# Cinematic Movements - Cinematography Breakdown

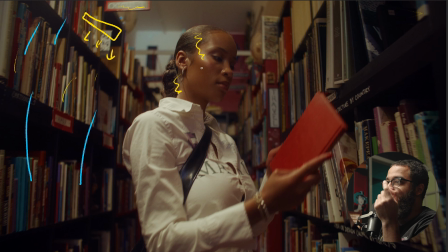So a thing could do in terms of, establishing a light and shadow side, you can either, keep it consistent in terms of what you saw before, or you can play up the fact in terms of relighting every scene. What you could have done is had another Titan tube.
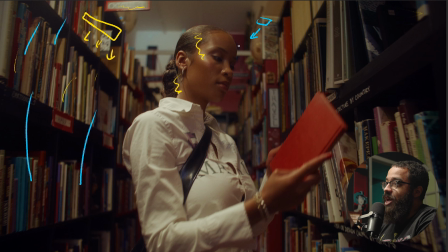I'm just going to draw this in blue to make it theoretical, and light that side of her face and develop that shadow there and just swap it over. This is just very subjective. Again, really depends on what you're looking for and what you want.
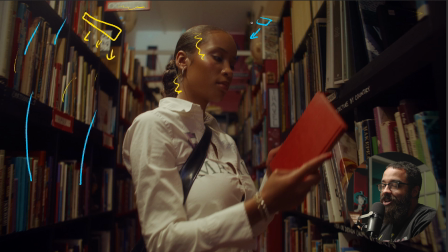If we go back to the golden rules in terms of shooting on shadow side, this is not necessarily a thing that you have to abide from. This is just something that I like to practice. But again, now we're here on light side, but we're dealing with a top lid source. But in some of my work, you can see that I kind of venture on the light side in terms of shooting on it.
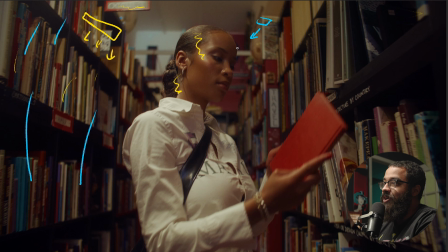I'm not shooting on something that completely is flat. If I look here, I have a gradient going across her face. Obviously, this is the lighter side, but I do have some dark parts here, a little bit here, and then on the front side of her shoulders and arms there.
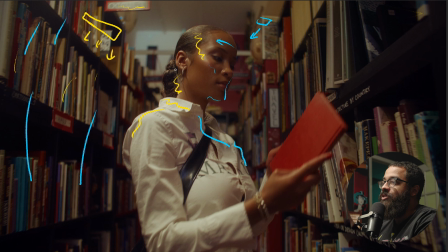And then if we look on the light side, we have some here. So I do get some natural kind of checkerboard and dark and white that we're looking for. Again, this would look a lot better if it was on the other side, but I was playing more here with consistency rather than looking for a perfect cinematic looking image.
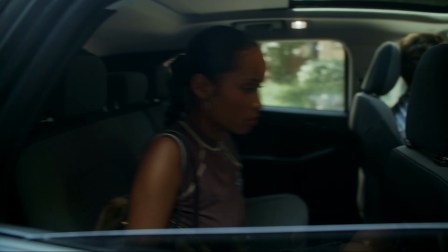Now, we just talked about executing a bunch of camera movements in terms of adding fluidity to your edit, but necessarily how do you plan for that?
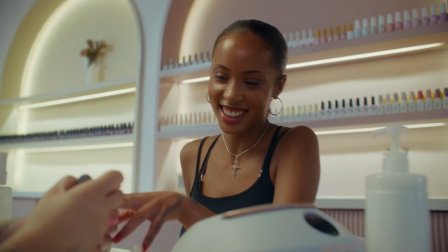What parameters or things can you look for when planning something like that? If something like that interests you, I have a video queued up here that you'll probably enjoy. If you have any questions, please let us know in the comments below. Subscribe for more, and I'll see you in the next video.